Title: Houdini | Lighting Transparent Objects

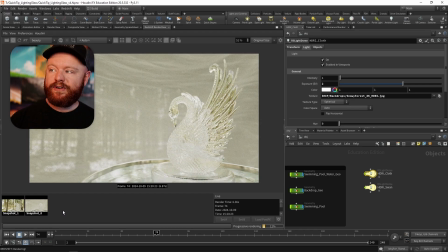[8:06]
If we compare this to that, we can really see everything begin to feel like it's in front, as well as
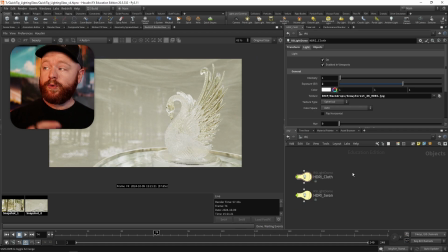[8:16]
distinguish that silhouette more easily. I'm going to create a light for our backdrop as well as a light for our swan. And I want to separate them out so that I have control. So RS light, and I'm going to set this to an area light.
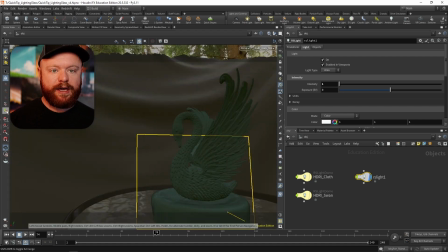[8:33]
Take the intensity down to 1 to start. And then here in our viewport, I'm going to start with the backdrop.
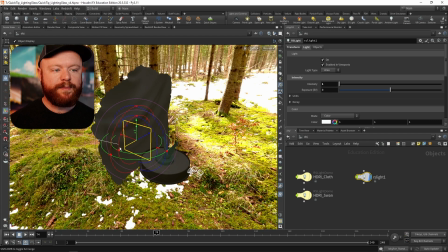[8:41]
I'll bring this up, rotate it about 90 degrees, bring it up.
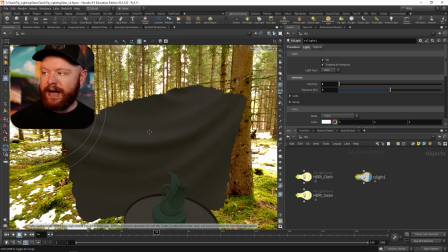[8:46]
And in my mind, I want to bring out the surface qualities of this cloth.
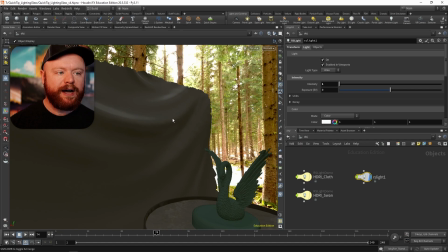[8:52]
I want these wrinkles to really show up in the cloth, and I don't want to flatten that out.
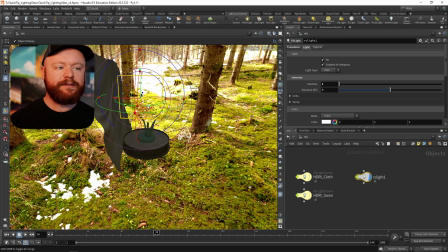[8:57]
So in order to bring out that detail, I'm going to try to skim the surface.
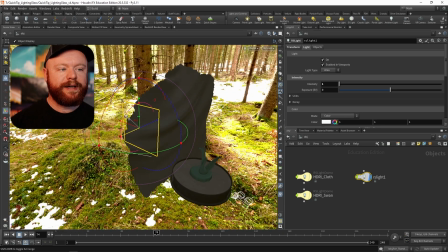[9:03]
And I'll take this diagonal angle going down as well. So I'm going to do that kind of thing.
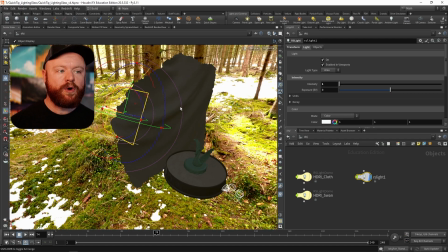[9:08]
Just diagonally skim the surface and hopefully hit these areas that bring out the shape. On our lights, I'm going to turn up the shape size so we have something a bit more like that. And the other thing that I want to do is add a gobo,
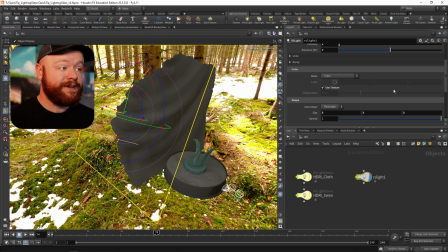[9:24]
because just about every single area light can benefit greatly by putting in some kind of gobo.
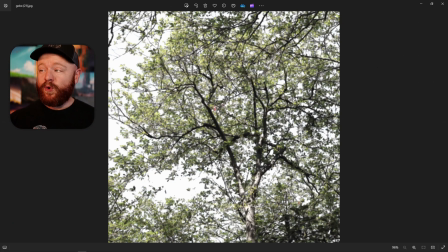[9:32]
In this case, we're working with some kind of forest scene, so I figure something like this, or perhaps even something like that, could be good candidates for a gobo.
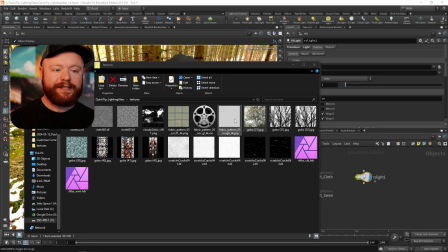[9:44]
We'll just have to plug this in and see what we like.
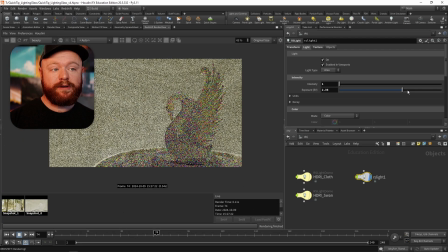[9:47]
All right, and as we turn up this exposure, we can see that eventually we're lighting up the whole thing.
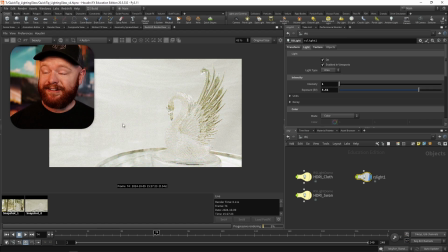[9:55]
But we're also not getting a lot of detail. It's just kind of making everything flat now. So what I want to do is go to our spread parameter. if we go down here and we turn down the spread to 0,
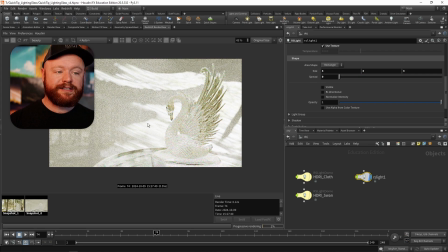[10:09]
now we really start seeing that gobo shine through. And this is exactly the kind of thing that I was hoping for, because if we have these lines, if it looks like there's trees, that's going to add some detail.
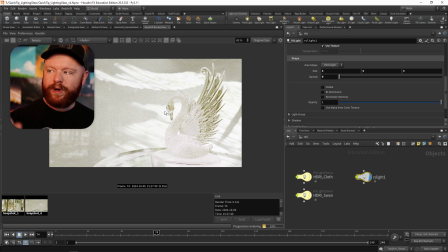[10:22]
However, the angle isn't quite right yet. I'm going to bring it over and try to hit a bit more of this cloth.
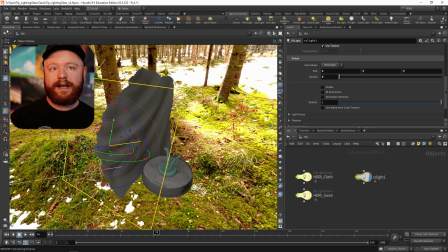[10:30]
So whenever I want to do that, I like to create two views over here, split left and right.
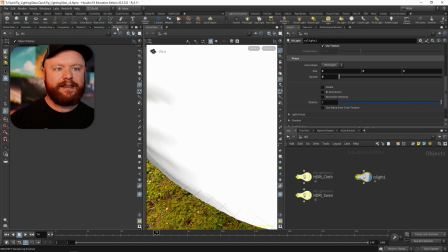[10:37]
This guy is going to be our scene view, and the other guy is going to be our actual render view.
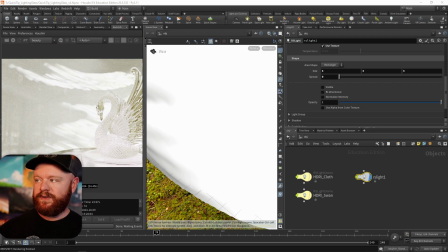[10:43]
And as we do this, I will take my face and move it down here so we can see this all happen at the same time.
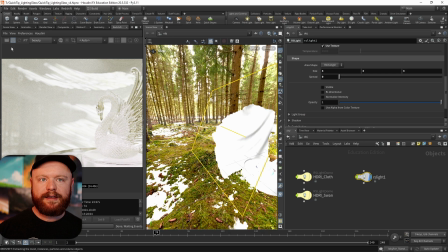[10:50]
Okay, so playing this, I'll then go over to my light
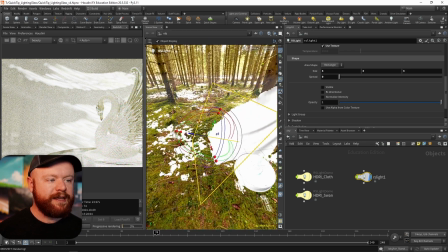[10:56]
and just rotate it until I have the shapes that I like over here.
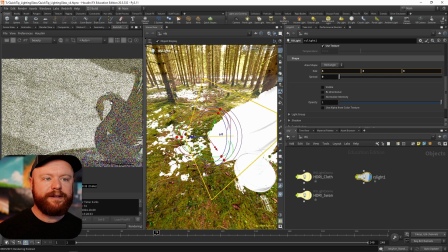[11:01]
I don't want it flat like this. I want to, again, emphasize the shapes, but I don't want to go too far where you really can't see a lot of that happening.
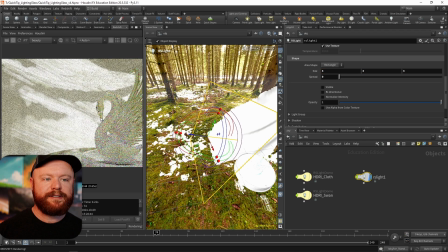[11:11]
So probably right around here is what I'm looking for.
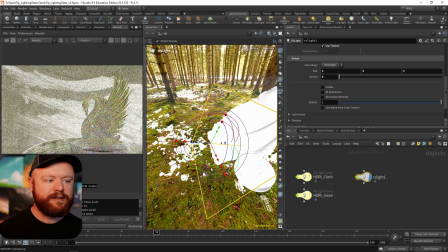[11:16]
I'll also take this over in the X direction, maybe rotate it a little bit closer to the cloth.
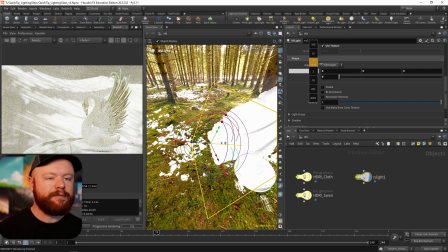[11:21]
We don't want to go too crazy with that. And then I'll also take up the size just to cover more areas until we have this.
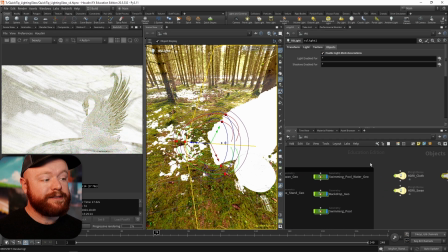[11:29]
Now in the objects, I'm going to enable that and only affect the backdrop with this light. So there we go. Now we've just affected the backdrop.
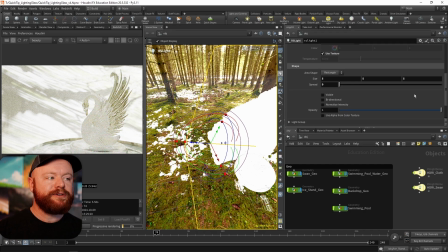[11:41]
Also, on the light here, I want to blur things out just a little bit by taking the spread up to 0.05. That'll just blur the borders, maybe even a little bit less, 0.025. It'll just blur the borders a little bit and make everything feel softer.
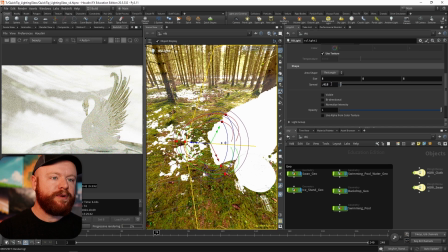[12:00]
You don't need a lot. I'm probably going to do this 0.015.
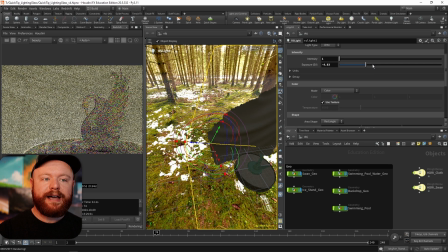[12:05]
And then once we have our light where we want it, I take it all the way down, and let's just highlight an area over here like that.